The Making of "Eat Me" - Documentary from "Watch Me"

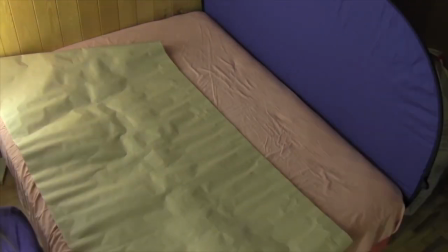[26:27]
The next day, we set up the whole miniature city on top of my bed. I decided to set the city there,
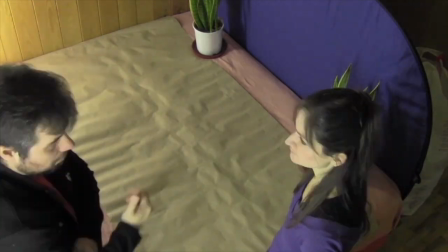[26:34]
since the soft mattress would make the buildings unstable and would be easier to fall when Cat-Zilla walked by them.
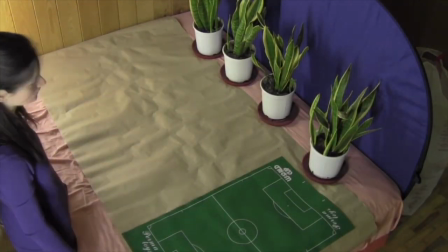[26:43]
Batman was not allowed to enter the bedroom all this time.
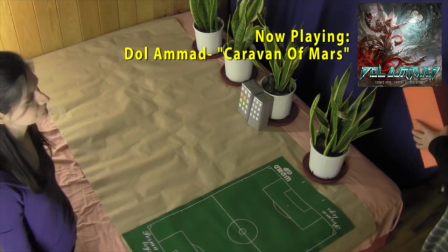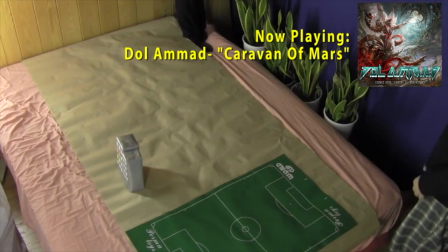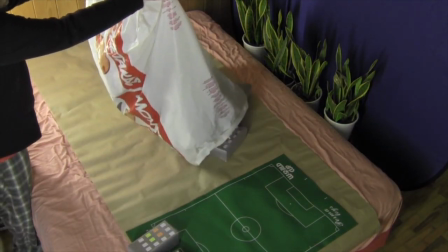[27:01] Thank you.
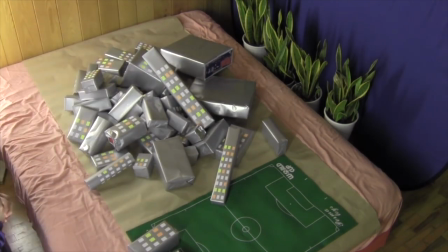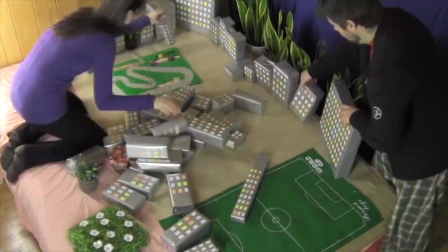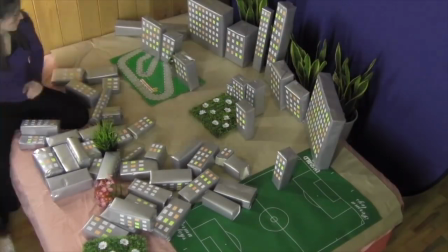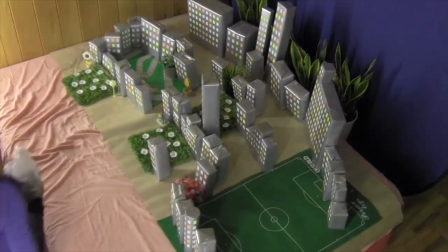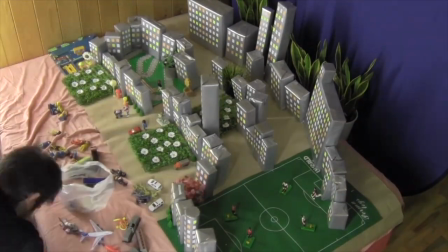[27:49]
We dug deep into our attics for any old toys and stuff we could find that we could use as people and props for the video.
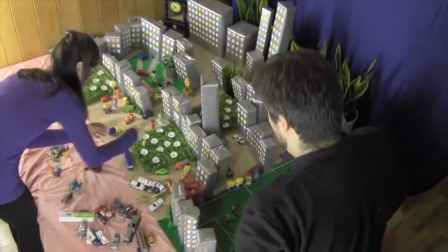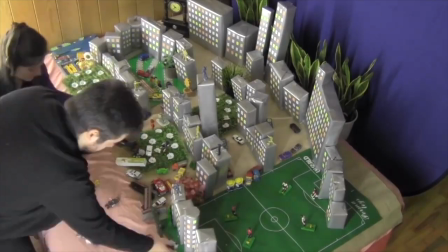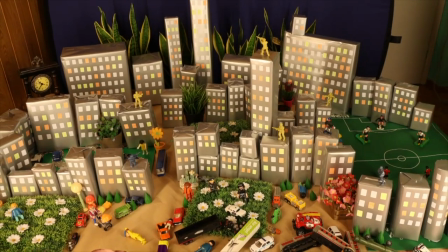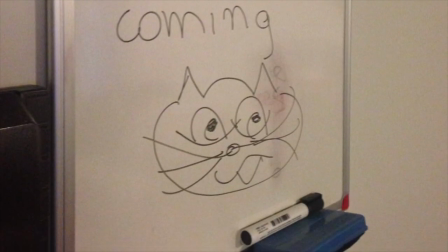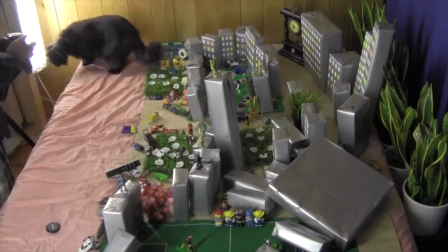[28:44]
After half a day, we finished the setup and finally invited Batman in.
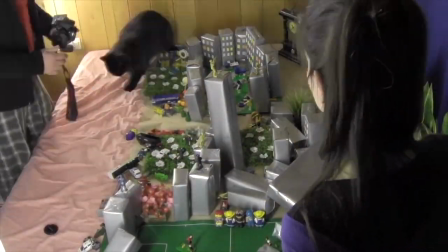[28:50]
However, Batman is a peaceful, very well-mannered cat, a true gentleman.
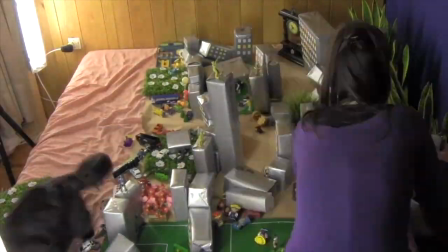[28:56]
We really had a hard time filming him make a mess.
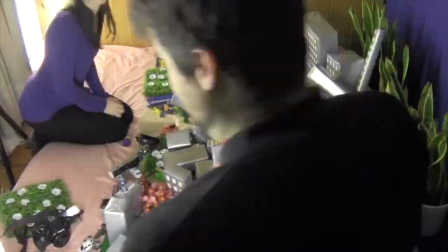[29:00]
Most of the time, he stood and stared peacefully at the strange city we had constructed.
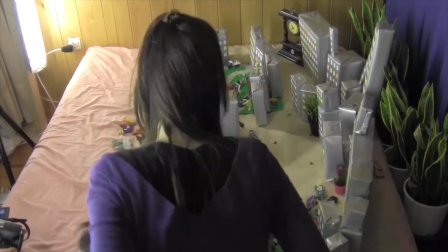[29:07]
We brought some cat treats and were throwing them inside the city so that he would walk through the buildings and drop them.
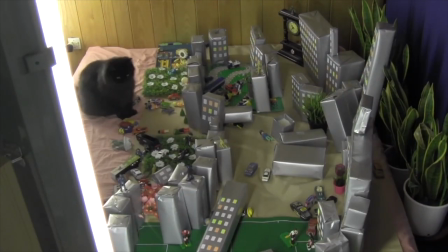[29:16]
We also used a laser pointer on the buildings, so that maybe he would attack them.
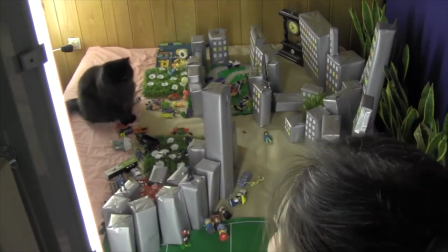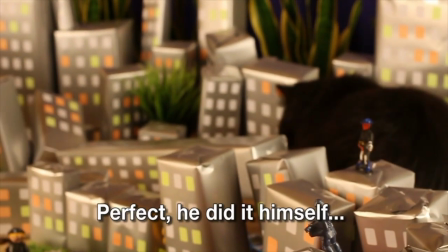[29:30] Τέλεια, το έκανε μόνος του.
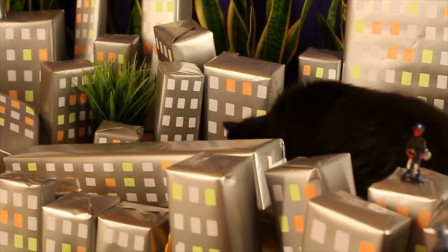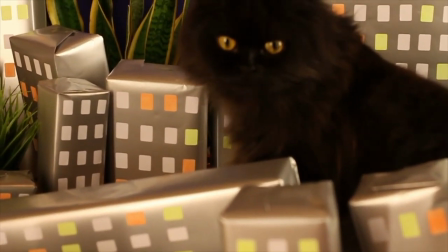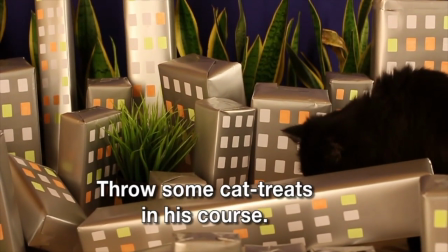[29:44] Ναι. Ρίξε λιχουδιές από την πορεία του.
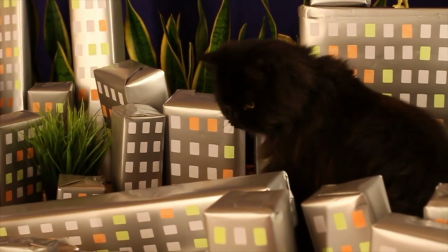[29:50] Μπροστά του. Εκεί, εκεί, καλά είναι. Να ψάξει.